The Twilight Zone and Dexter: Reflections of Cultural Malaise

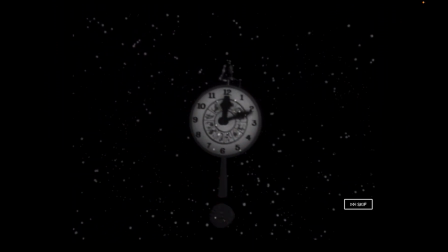The Twilight Zone and Dexter both arose in times shortly after catastrophic events
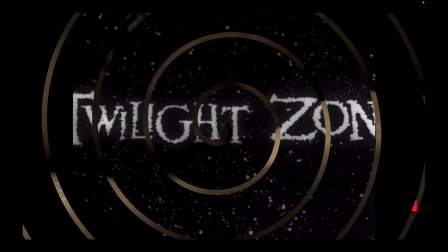in American history that defined each respective era and prescribed a large economic,
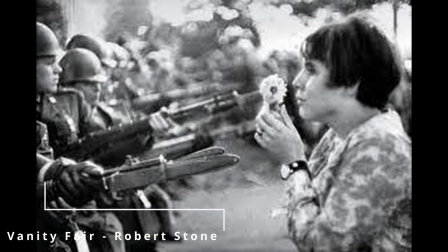political, and cultural shift. During both periods, citizens were filled with fears of invasion, suspicion of the ordinary,
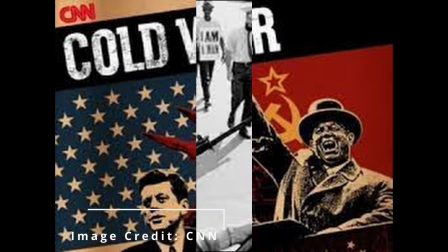and overall fear and anxiety, as exemplified in the new exhibit and Born Free.
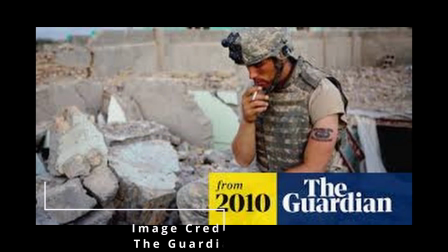In both the 1960s and the early 2000s, the U.S. government mandated return to normalcy campaigns,
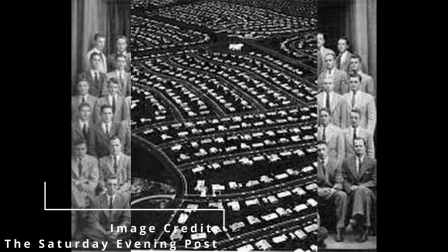encouraging citizens to move past traumatic incidents and periods of intense change as if nothing had happened.
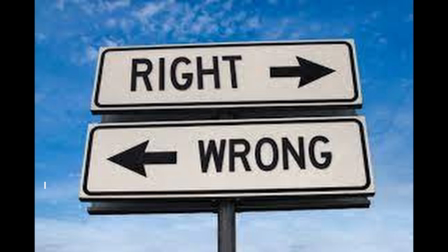The ideas of good versus bad, right versus wrong,
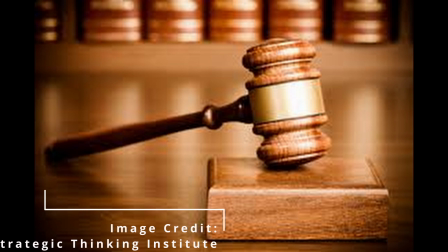and becoming model citizens were hammered into the brains of the public by carefully controlled television programming.
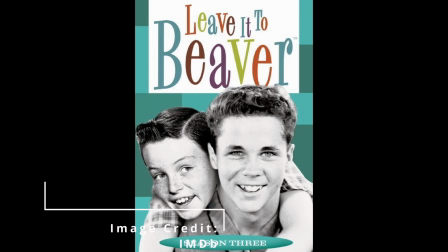Consequently, each era had a subsequent rise in bizarre programming with supernatural, crime,
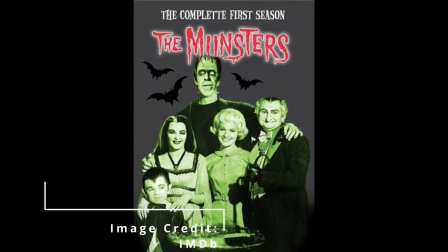and horror themes, as citizens coped with their emotions by identifying with such programs to alleviate their anxieties.
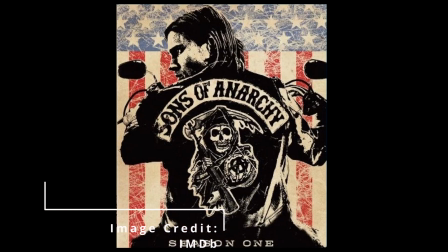The lines between good and bad, ordinary and wild, were sometimes blurred, and media culture reflected that.
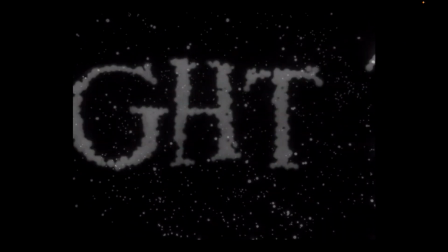The Twilight Zone is a sci-fi thriller anthology series, the first of its kind, presented by Rod Serling through CBS.
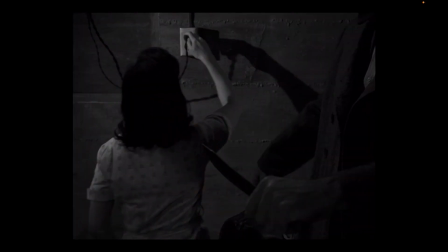The show features a new cast and story every episode, each with its unique lesson to be learned.
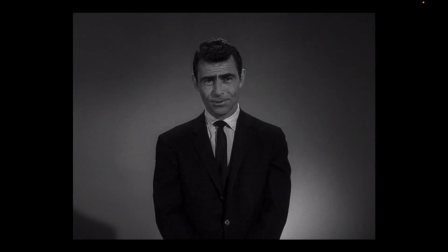At its conclusion, the allegorical moral lesson is rehashed by the omniscient Serling's cryptic words.
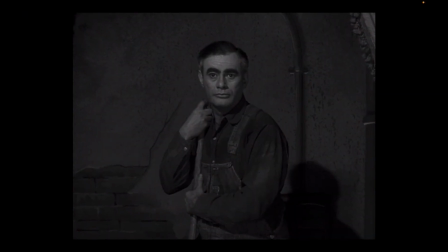The Twilight Zone was born out of a tumultuous socio-political climate, post-World War II, amid the Cold War, and at the start of the Vietnam War.
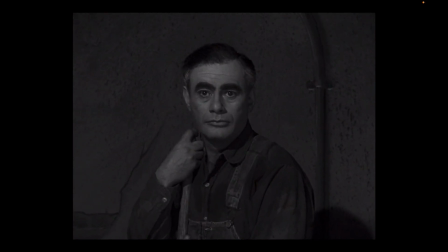The U.S. was in full-fledged suburbia.
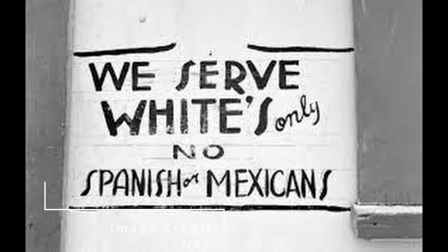Predominantly white citizens faced unrest as xenophobia, homophobia, and racism, as well as the fear of invasion and sudden attacks, grew.
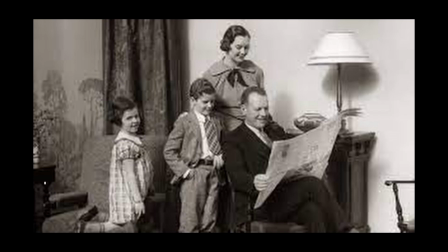Citizens were becoming increasingly uneasy with the conformity demanded by suburban living.
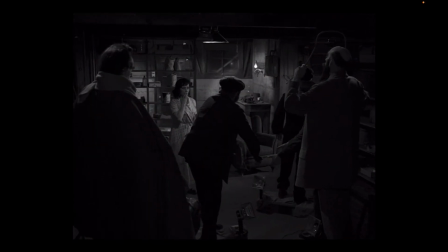People were suspicious of evil hiding in plain sight and growing wary of constant surveillance, both by peering eyes of neighbors and by new technology.
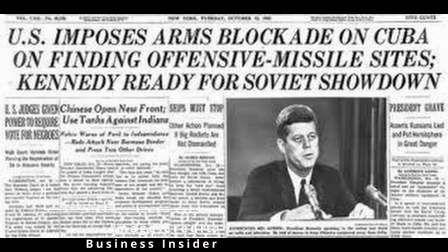These fears were amplified by the Cuban Missile Crisis of 1962 and the JFK assassination of 1963.
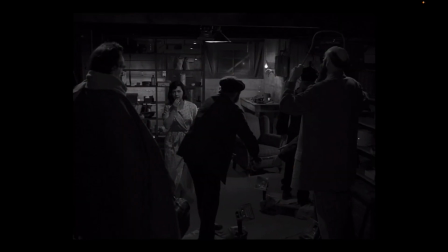The Twilight Zone was one of a kind in its ability to get away with things.
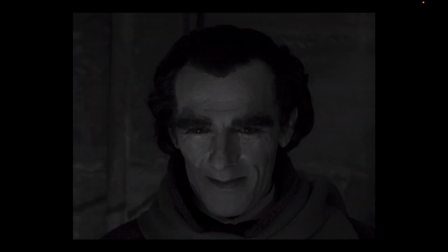It addressed social topics from racism and xenophobia to things such as the power of fate,
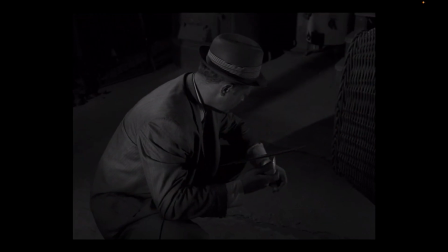the fatality of man, the dangers of conformity and manipulation, anti-McCarthyism, and atomic warfare.
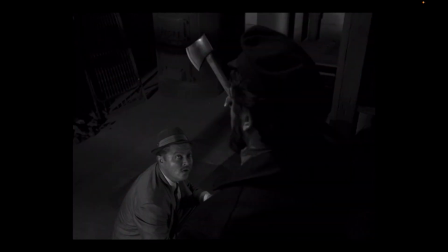It also included themes of justice and seemed to be dismantling the post-World War II ideal of a collective American utopia.
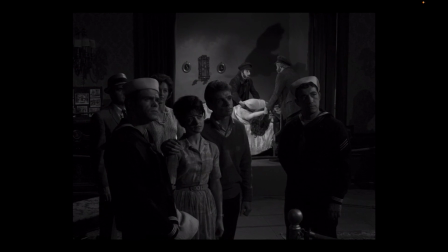It got away with more than most programs of the era, even being lauded by FCC Chairman Newton Minow in 1961. Season 4, Episode 13, The New Exhibit, follows Martin,
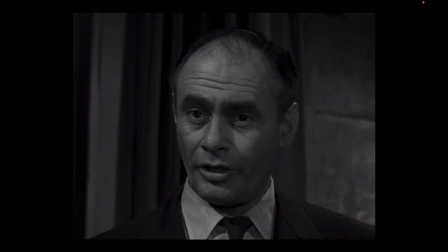a man who took a strange fascination with 5 wax figures of notorious serial killers.
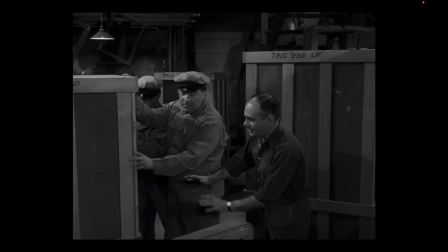He brings them into his basement at home, where, throughout the episode, he grows more and more fond, even having conversations with the figures.
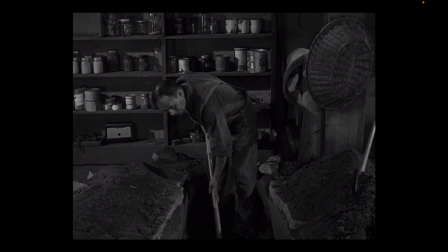When his wife, Emma, openly speaks of her distaste, the figures murder her, and then her brother, and then Martin's boss, Mr. Ferguson.
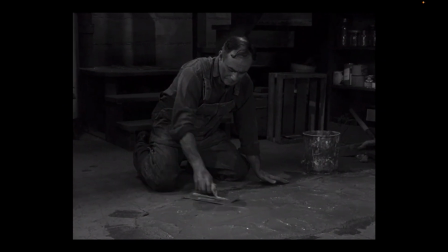In the end, it is revealed that Martin was the true killer, who has become a wax figure himself.
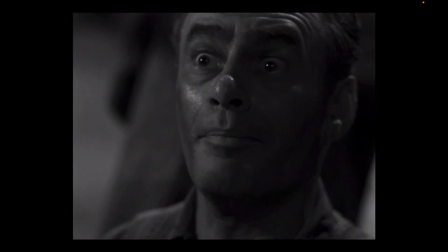The episode utilizes a multicam structure, expressionistic, shadowy, and high-contrast lighting,
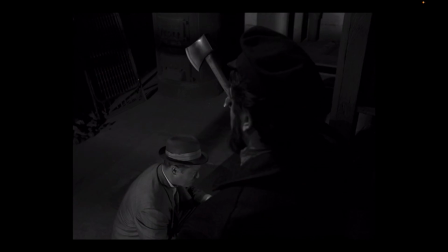unsettling, eerie music, and surprising low-angle shots and close-ups to instill fear in the audience and build suspense.
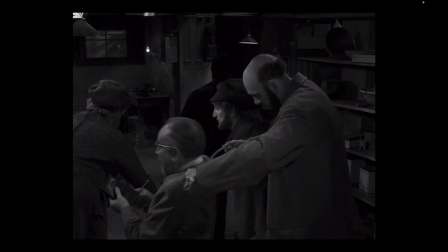It also utilizes jump cuts and editing tricks to shock the viewers and simulate violence.
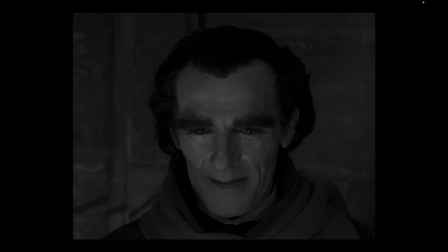The New Exhibit also features grim, horror aesthetics,
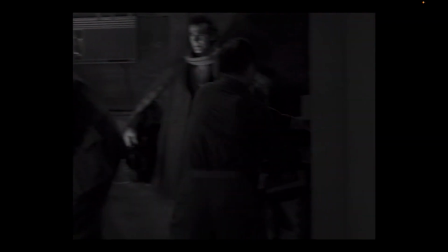juxtaposing typical, living human beings with the hyper-realistic wax figures of serial killers to create suspenseful, dramatic tension.
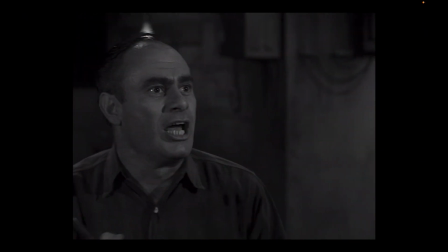The set design of a relatively empty, dark basement also adds to the fear factor.
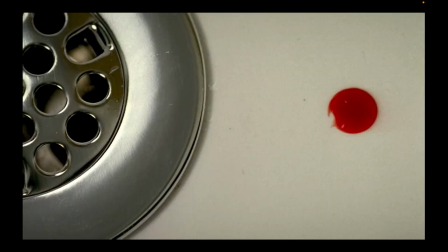Dexter is a Showtime crime drama developed by Clyde Phillips, centered on a blood-spatter
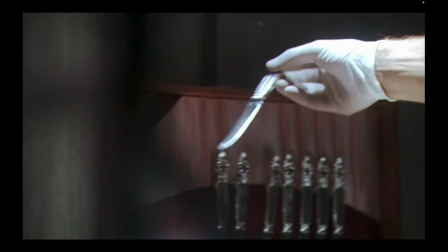analyst/vigilante serial killer that operates off of a moral code, only killing people that weren't convicted of their crimes.
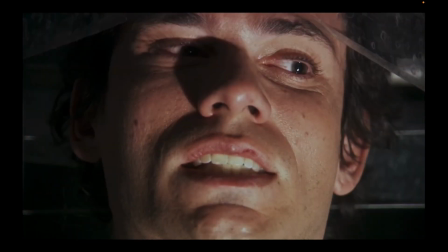The serialized show is complex, with a new plot that carries through each season,
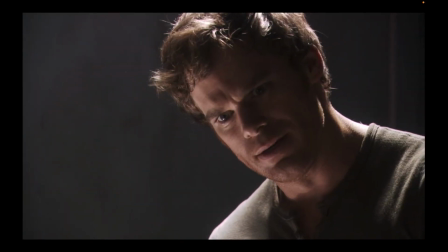providing the audience ample time to develop a relationship with the humanized criminal protagonist, Dexter Morgan.
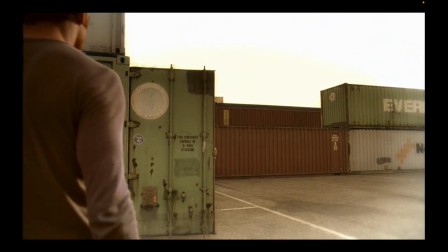Airing initially from 2006 to 2013, the subject matter reflects America's post-9/11 climate,
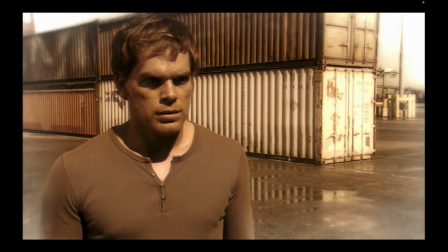featuring a vigilante protagonist who is the epitome of the public distrust of authority and law enforcement,
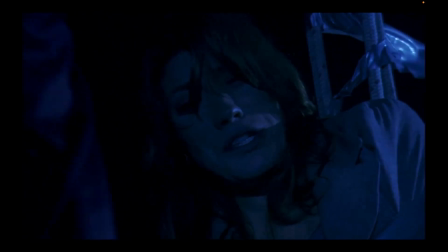the thirst for justice, a sense of uncertainty, and loss of control.
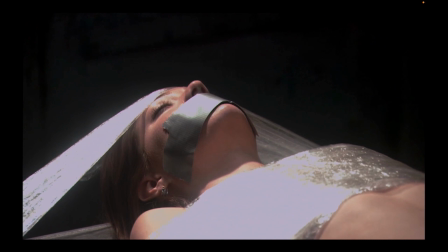It also has recurring themes of identity dissonance, moral ambiguity, redemption, justice, and empathy.
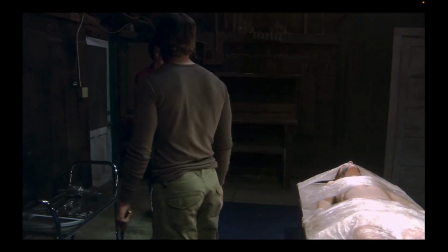The characterization of Dexter as a protagonist proves him determinate and hyper-intelligent,
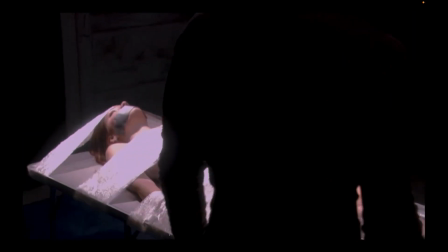which could represent the public fear of facing an attack at any moment,
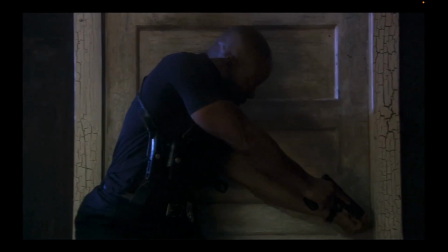fully out of their control, like 9/11 and the subsequent war in Afghanistan.
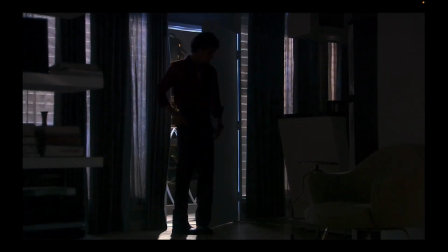In the Season 1 finale, Born Free, Dexter tracks down the ice truck killer,
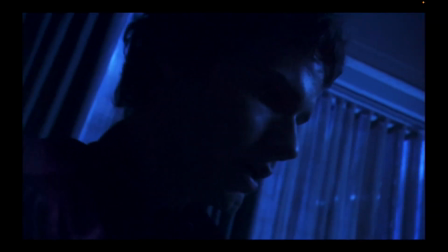a man who had been murdering innocent Miami women and even kidnapped Dexter's sister Deb.
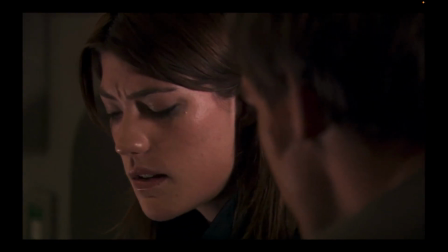As Dexter tracks down Rudy, he discovers he's actually his brother,
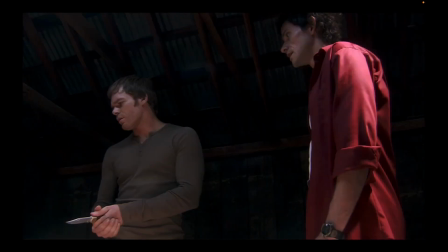who is asking him to join him in frivolous killing, uniting as monsters.
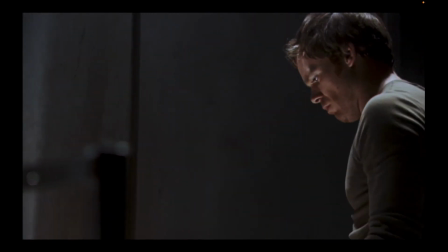The episode uses numerous close-ups, handheld shots, low-angle shots, and obscured shots,
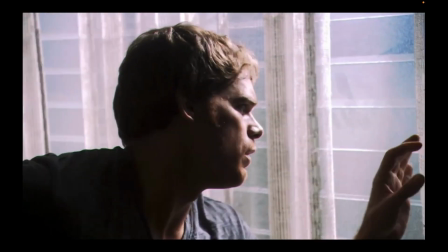as well as fast-paced editing and jump cuts, to build suspense and allude to incoming danger.
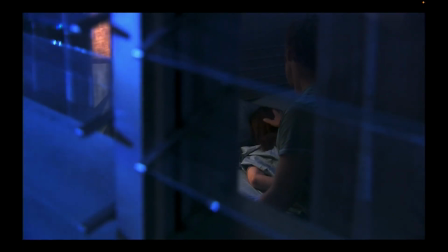In this scene, the camera work creates the effect of voyeuristic surveillance,
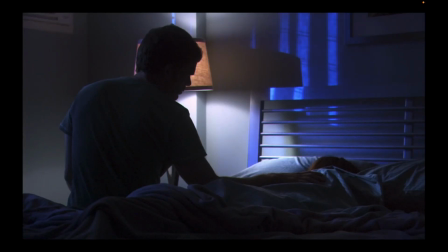adding to the series' theme of invasion and lack of safety in domestic spaces, in alignment with the post-9/11 media climate.
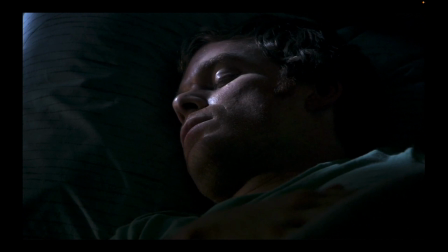It also uses dramatic, high-contrast lighting and suspenseful music to immerse the viewer in the episode's diegesis.
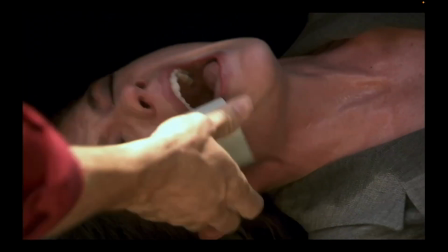Dexter relies heavily on gore and horror aesthetics juxtaposed with neat, conventional spaces,
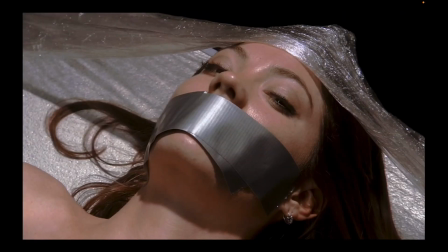such as Dexter's office space and home, to convey Dexter's moral ambiguity. Early 2000s television had a rise in popularity of crime and murder.
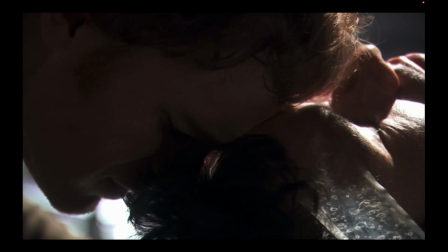Scenes like this allow viewers to channel their frustration and alienation through the protagonist, finding comfort in the uncomfortable.
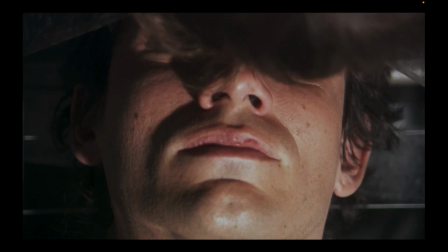Identifying with a hero-villain that takes matters into his own hands when the justice system fails is
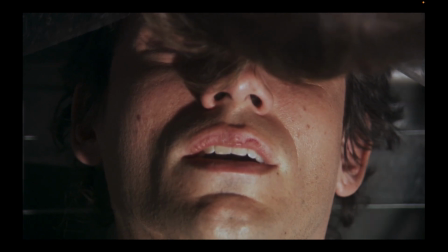also likely a way for viewers to gain a sense of control of their own unpredictable,
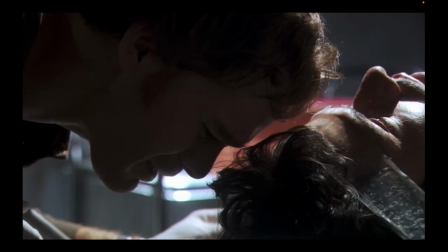fear-laden lives. As J.M. Tyree states, America craves blood work after dinner.
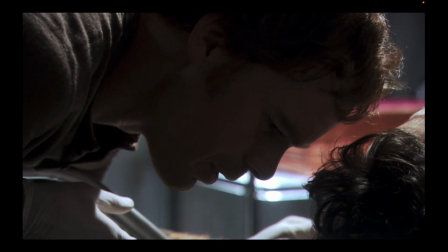Born Free provides a representation of psychological conflict. This episode specifically features Dexter grappling with the choice of siding with good and bad,
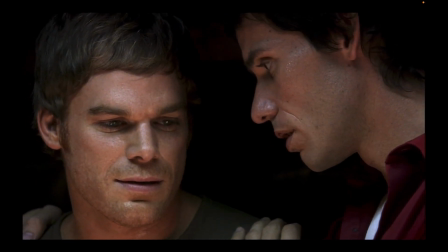following his moral code of killing for justice and saving his sister Deb, good, or killing his sister and choosing his brother,
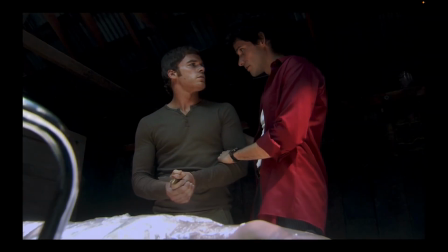another serial killer who accepts him as he is, no matter who he kills, bad.
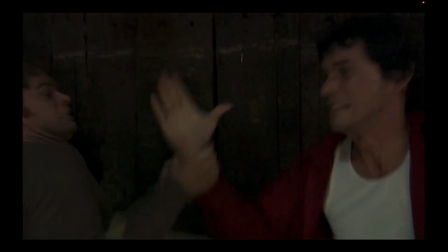Ultimately, despite Dexter being a monstrous serial killer, he still sides with good.
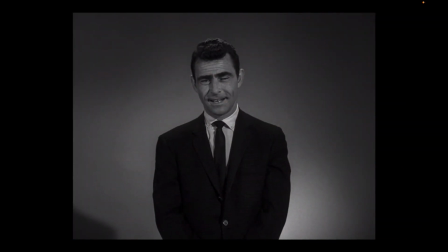While similar, The Twilight Zone took an allegorical approach to instill fear and knowledge in its viewers,
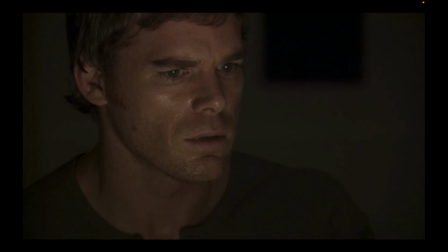and Dexter positioned the viewers to sympathize with the protagonist, asking them to reconsider their moral compass.
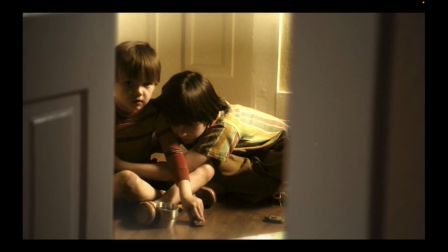However, they both include thematic elements arising from xenophobia,
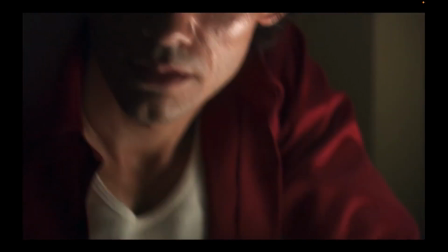alienation, lack of/distrust in authority, and danger in plain sight,
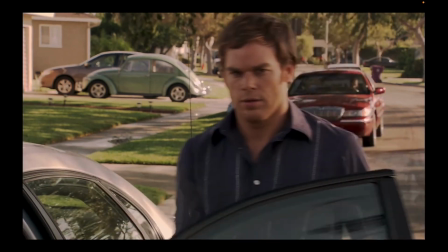disguised as safety, as exemplified by the murderous wax figures and Dexter himself, posing as a model,
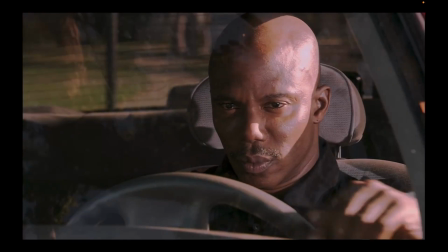upstanding citizen.
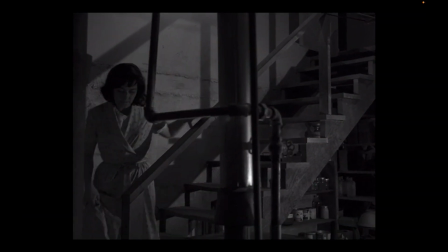These shows validated the anxiety-riddled emotions of their audiences by perpetuating the idea that nobody could be trusted,
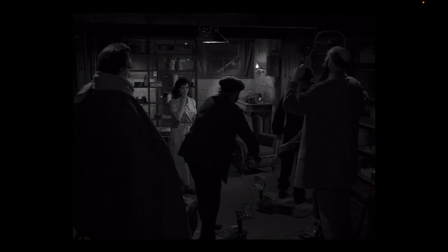somebody is always watching, and anybody could be attacked at any moment, whether by a seemingly safe neighbor,
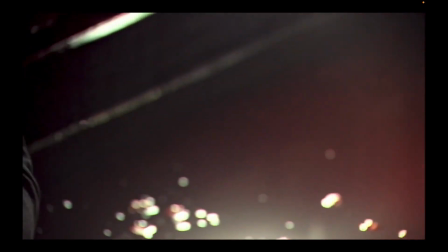by some unpredictable external force, or by the government itself.
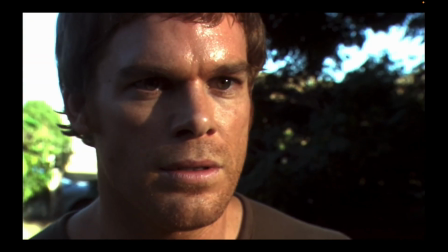Simultaneously, they ask us to reflect on our understanding of morality, justice, evil,
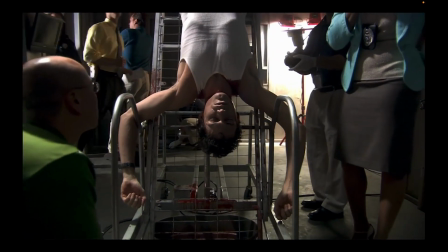and our notions of right and wrong, reminding us that most things in life are complex and layered.
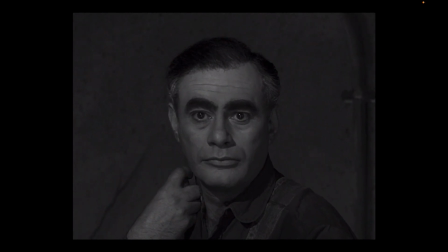There is truly no such thing as good or bad.